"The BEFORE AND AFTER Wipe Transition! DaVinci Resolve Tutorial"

Well, if you saw the title of today's video, there's not much of a need in me explaining this one, so here's what we're gonna be making today.
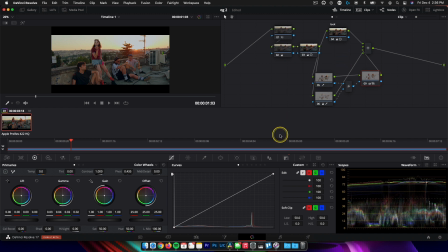Okay, so assuming you already have your clip graded, the rest of this is very simple. What we're gonna do is click and drag all of our nodes and hit Command D to disable them.
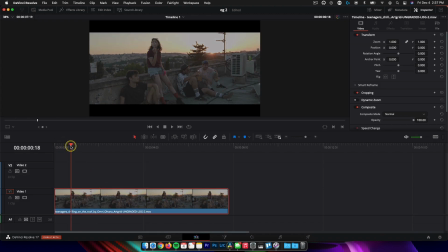And now we're gonna hop into the edit page. The first cut we're gonna make is gonna determine how long the audience sees the clip before it's actually graded, the log image. You don't wanna keep this too long, so I like to go about 15 to 20 frames in. And then you can select your blade tool and make a cut.
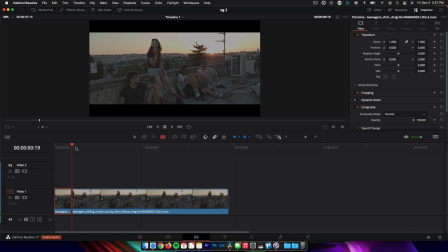And the next cut we make is gonna determine how long each step of the process is shown on screen. I like to keep this one between 20 and 30 frames, but it really just depends on your preferences. So we're at 19 frames now. Let's jump ahead to 1 second and maybe 15 frames. And we'll make a cut, hold Alt, click and drag, and that's gonna duplicate it.
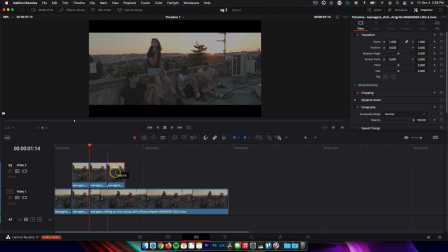And now we're just gonna duplicate it a few more times and we're gonna stack it on top of here. And I'm gonna show you exactly why in just a second. Now we're gonna select our blade tool and then we're gonna go through, and now all these cuts are a consistent length. So that's just a quick time-saving hack right there. Now this is a pretty simple grade, so I don't think I wanna show that many steps. So maybe I'll just delete this last one and then drag this clip back out. And now we can hop into the color page.
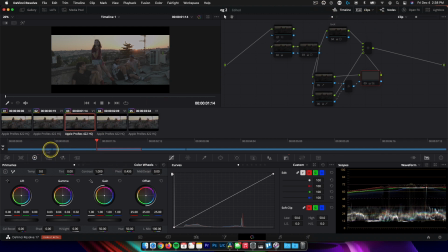And if you enable your timeline viewer here, it's gonna give you a miniature scrunched down version of what the timeline looks like. And this can help you ensure you're on the right clip. So the first section, we wanna leave everything disabled so that the audience is seeing what the raw clip looked like. And then let's go ahead and start enabling things one by one. So we'll select these first two nodes and hit Command D, and that's gonna enable these two.
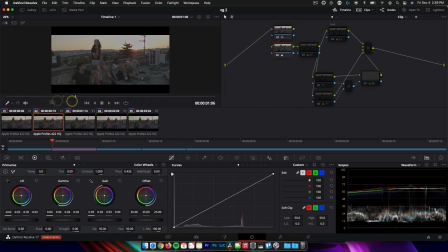Although you can see not much actually happened here. And you don't really wanna showcase that. There's no need in really overdoing the step-by-step thing. So let's go ahead and make sure every swipe actually contains substantial progress. So on the second clip, I'm also gonna enable the third node. So Command D on this one. And now that's a lot better. So now we're going from this flat image to a corrected image.
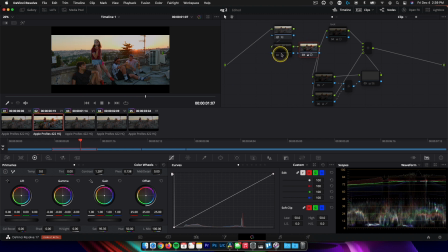But now we can see that the progress made in node 2 actually helped node 3 look better. So let's keep it disabled on the first clip, and then we'll enable it on the second one along with the first and third node. Now we'll jump into the next clip, and again, we'll select 1 through 4, Command D to enable them.
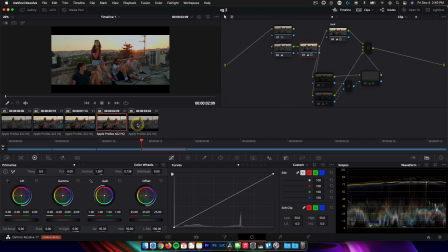And let's make sure we have some kind of progress going here. Yep, it's looking pretty good. And then the last one, I'll go ahead and select all the nodes and Command D to enable all of them. And now we can see the progress here. Now the second and third clip really don't have much going on, so I think I'm gonna combine them.
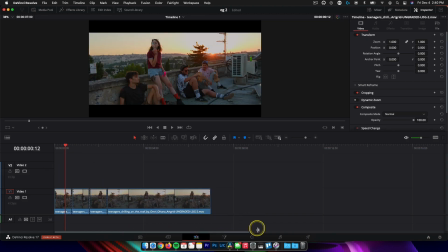So we're gonna hop back into the edit page. We're gonna delete the first clip and then ripple delete that section. And now if you hop back into color, we're gonna be sure to disable everything on this first clip.
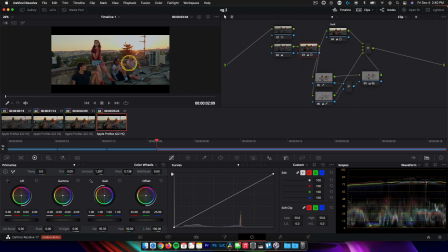So now the progress is 1 to 2 to 3 to 4, and that's our final image. And the more complex the grade, the more clips you can have to show each step.
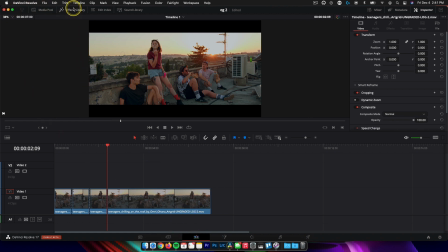But now for the fun part, we're gonna go back into the edit tab, into the effects library, and choose video transitions.
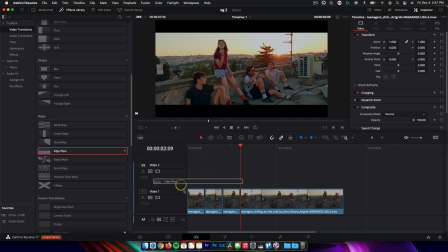And I like to use the edge wipe. It's just the most simple, and it comes with a pretty handy feature, which we'll go over in just a second. So if you select the edge wipe and you drop it on your clip, be sure to shorten it to the amount of time you want it to cover. And as we play it back, we can see it's kind of swiping from the bottom.
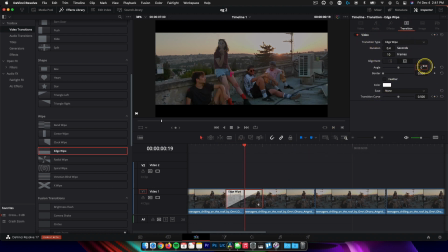So we're gonna go ahead and hop into the transition effects and go into angle and set that to 90. And now it's gonna wipe from left to right. So we can expand this here based on how long we want it to show up. That looks pretty good. And then you can also set in an easy ease.
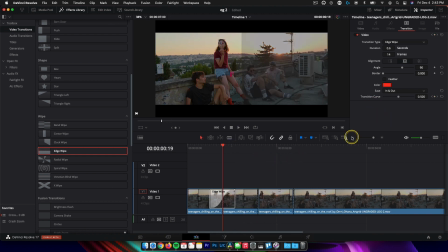I like in and out. And this just adds a little bit of momentum to the transition, and I like it a lot. Now we'll zoom out a little bit and then click and hold Alt and then click and drag that transition onto each cut. And then here's our end result. Now here's something worth mentioning. When you have these super small changes that take place, like when I affected the skin tones, it's very subtle, but it is important.
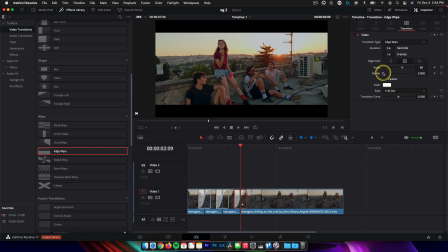If you really want to highlight that, you can jump into the transitions and then set a border. And I like to keep them really, really thin so they're not overpowering. That'll work. And you can also change the color, but I like to keep it at white. And then we'll just go ahead and Alt, click and drag that same transition onto each cut again. And now we've duplicated that exact transition onto each one of these. So now here's our new final result.
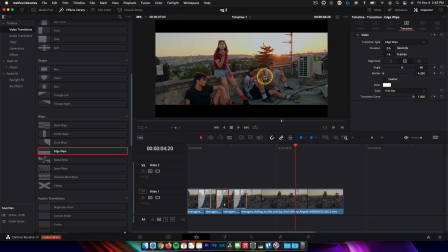And that just helps highlight and accent the small changes we've made, and color grading is all about the nuances. Now let's say you're uploading this to Instagram. We wanna make sure that it's not too long because people wanna see it multiple times, so you don't wanna leave too much tail end on either end of the video. So that's it for today's video. If you're new here, my videos are usually a bit longer and more in depth, but this answers a question I get asked all the time on Instagram, so be sure to follow me there and reach out if you have any questions. Thanks for watching. I'll see you guys in the next one.